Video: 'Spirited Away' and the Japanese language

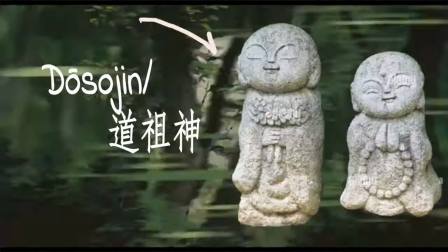(4:07)
They are the dousojin, who are shinto kami,
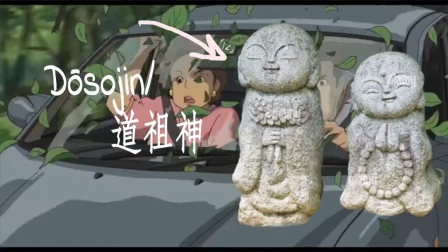(4:11)
often found along roads, as they are spirits protecting travelers, pilgrims, and villages.
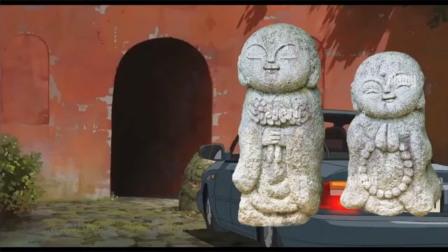(4:17)
These elements, which are presented to the viewers from the very first minutes of the movie, are deeply intertwined with shinto beliefs.
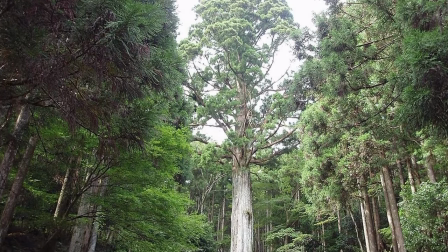(4:25)
Cedar trees are held in reverence due to their association with locations where kami descended from the heavens in the form of lightning,
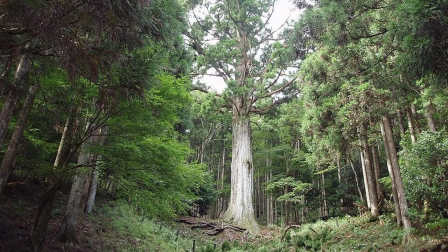(4:34)
establishing a divine connection that renders these trees sacred.
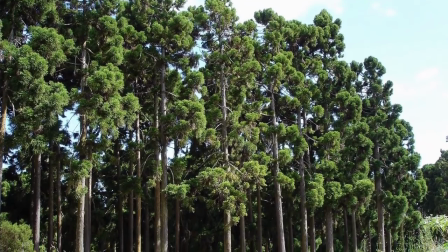(4:38)
In Japanese culture, the gods have maintained an enduring connection with the natural world, and they are often mere creatures with no peculiar power.
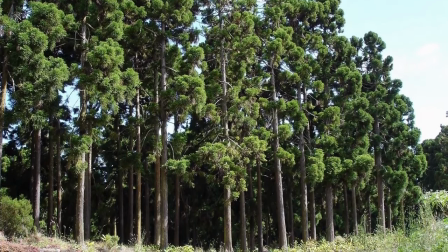(4:47)
The country of the rising sun is even said to house a myriad of gods,
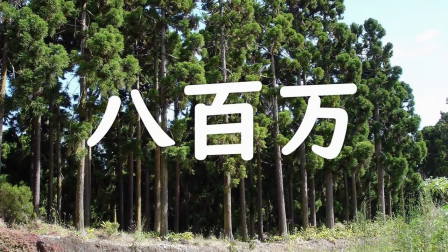(4:52)
symbolized by the concept of eight million. in stark contrast to monotheistic religions.
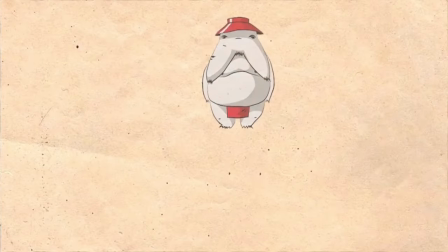(4:58)
In Spirited Away, gods are omnipresent,
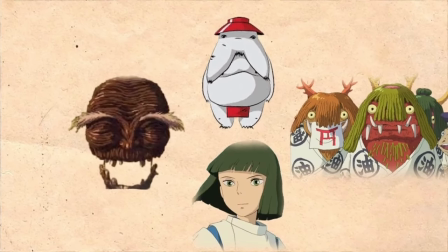(5:01)
and the presence of this tree at the entrance of the tunnel offers viewers who have an eye for detail a good clue regarding the rest of their journey.
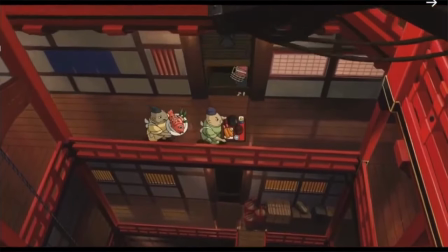(5:10)
One of the many mysteries in this movie is undoubtedly the bathhouse.
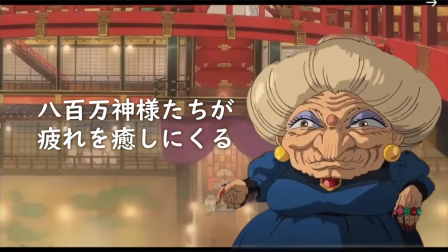(5:14)
Yubaba describes it as a place where 8 million gods come to heal their fatigue and throughout the movie.
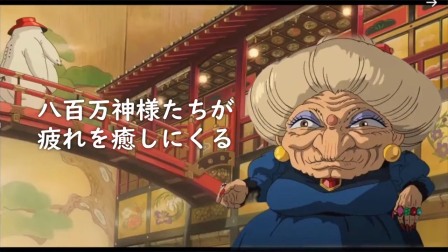(5:22)
This description appears to be accurate as we see the staff being particularly attentive to the needs of the customers.
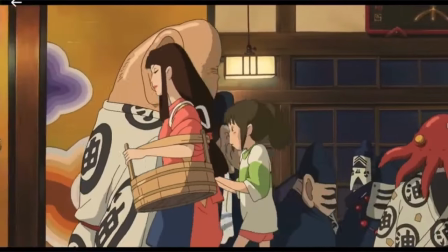(5:29)
However, a deeper look into the Japanese archives of the internet reveals another story.
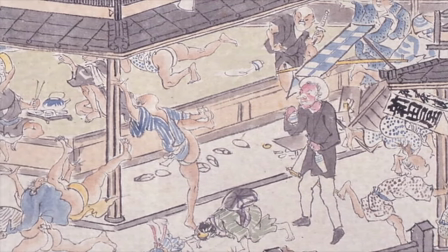(5:35)
According to many Japanese viewers, the bathhouse actually depicts some sort of huzokuten or brothel stemming from
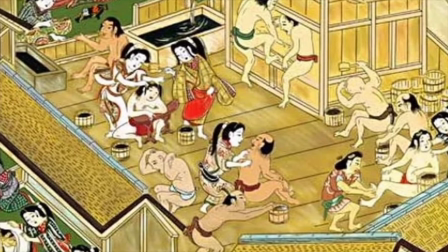(5:44)
historical associations between bathhouses and prostitution in the Edo period.
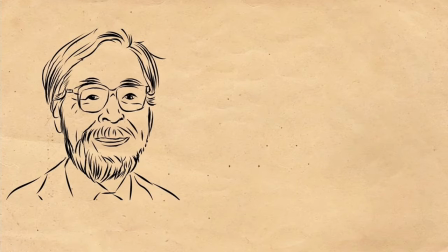(5:51)
Director Miyazaki is rumored to have said, To satirize contemporary society, we intentionally set it in a bathhouse resembling a brothel.
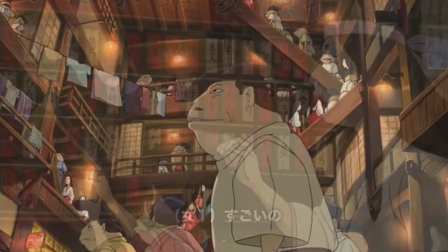(6:00)
This suggests that the portrayal of the bathhouse intends to highlight exploitation and mirror aspects of modern Japanese society.
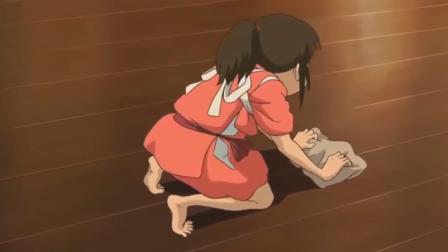(6:09)
The satirical depiction of modern life is also further emphasized by the class division within the bathhouse,
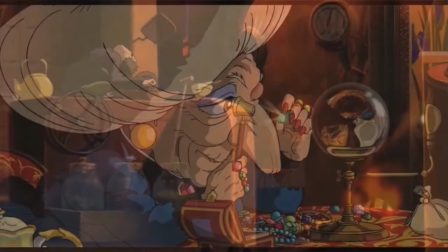(6:15)
with the lower stages employees at the bottom and the master, meaning Yobaba, at the very top.
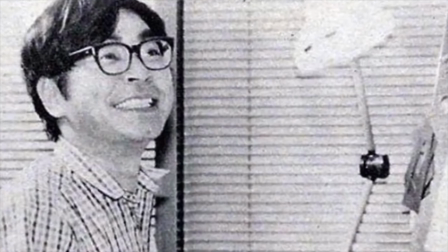(6:20)
In the earlier stages of his career, Hayao Miyazaki was recognized for his interest in Marxist thought.
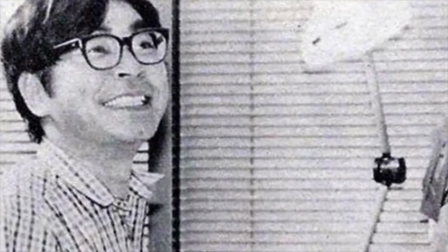(6:27)
His films address capitalism and globalization, not outright rejecting them,
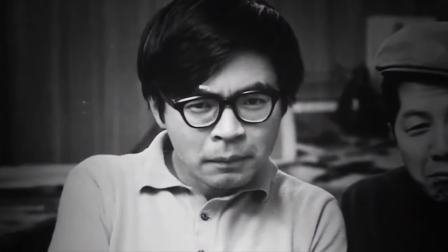(6:32)
but rather offering reflections on modern life through elements of historically Japanese cultural traits.
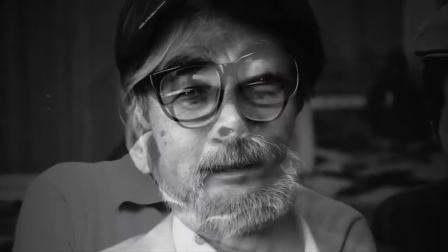(6:37)
Instead of providing definitive answers to sociable dilemmas, Miyazaki's movies focus on observing the impact of modern life on nature,
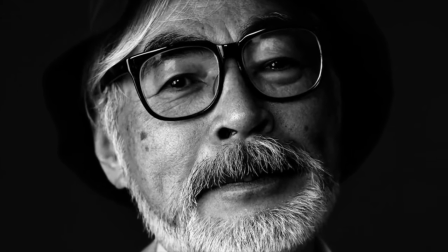(6:46)
while also unveiling the struggles resulting from the inequalities generated by the capitalist system.
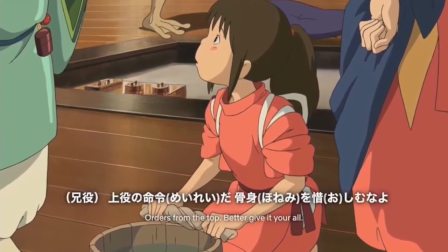(6:52)
Consequently, despite the horror we may feel when being presented with the idea the bathhouse may be a prosecution house,
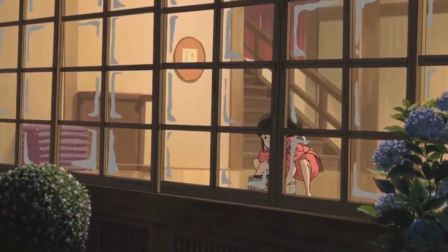(7:00)
we may also consider the exploitation of children is still a reality in many countries.
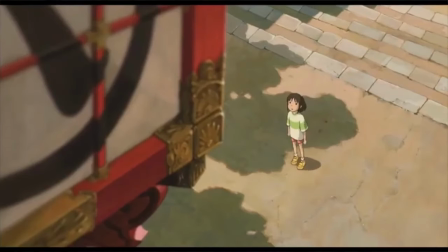(7:05)
In the movie, several hints appear to reinforce this theory. In the scene that first shows the bathhouse,
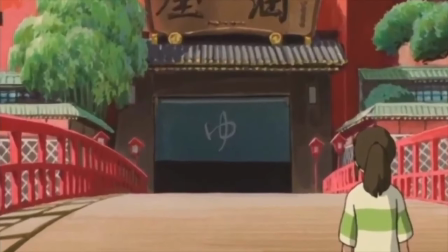(7:12)
we can see this hiragana yu which is also the chinese reading of the following kanji this kanji means hot
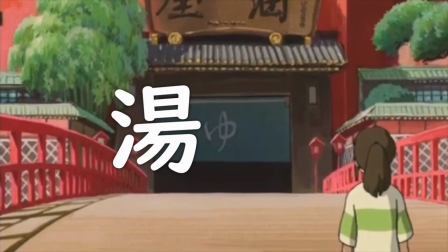(7:19)
water and it is also the first kanji in yubaba's name literally hot
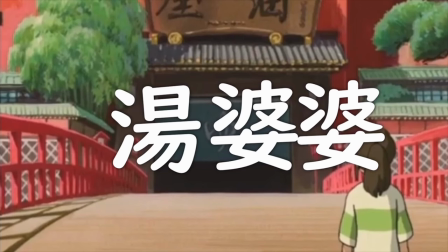(7:24)
water old woman of course considering this is a bath house the kanji hot
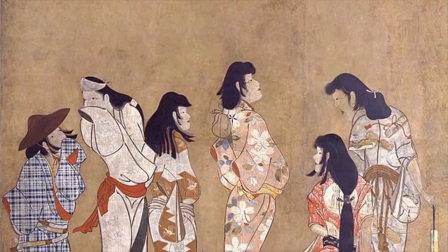(7:29)
water is not particularly strange however in the edo period men often went to bath houses to meet with women
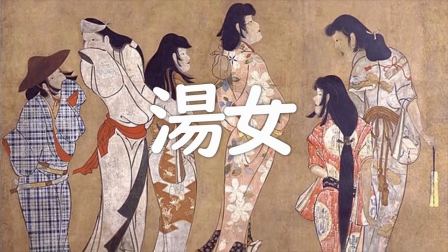(7:37)
known as yuna or hot water woman the yuna were bathhouse prostitutes assisting customers.
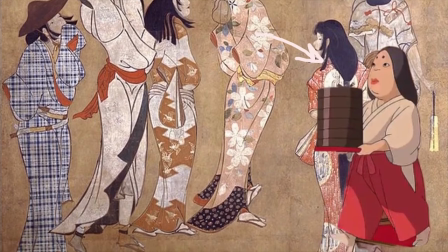(7:46)
And guess how the female spirits working at the bathhouse are called in the movie? That's right, Yuna.
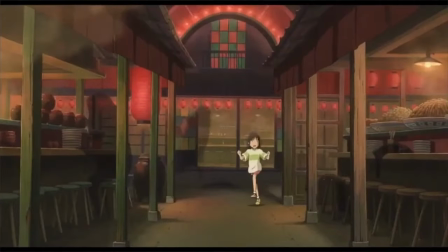(7:52)
In the very first minutes of the movie,
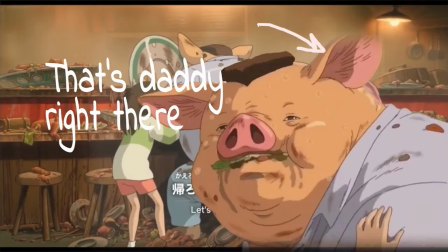(7:54)
Chihiro's parents are transformed into pigs after indulging in a copious dinner at the amusement park without asking for permission.
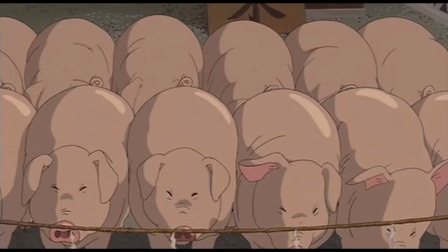(8:02)
The predominant perspective among viewers posits that pigs symbolize human desires.
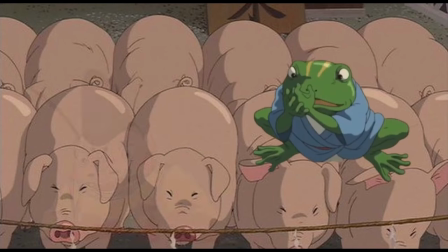(8:07)
This aspect may also be depicted in the physical appearance of the staff members of the bathhouse who, due to their endless greed, have lost their human appearance.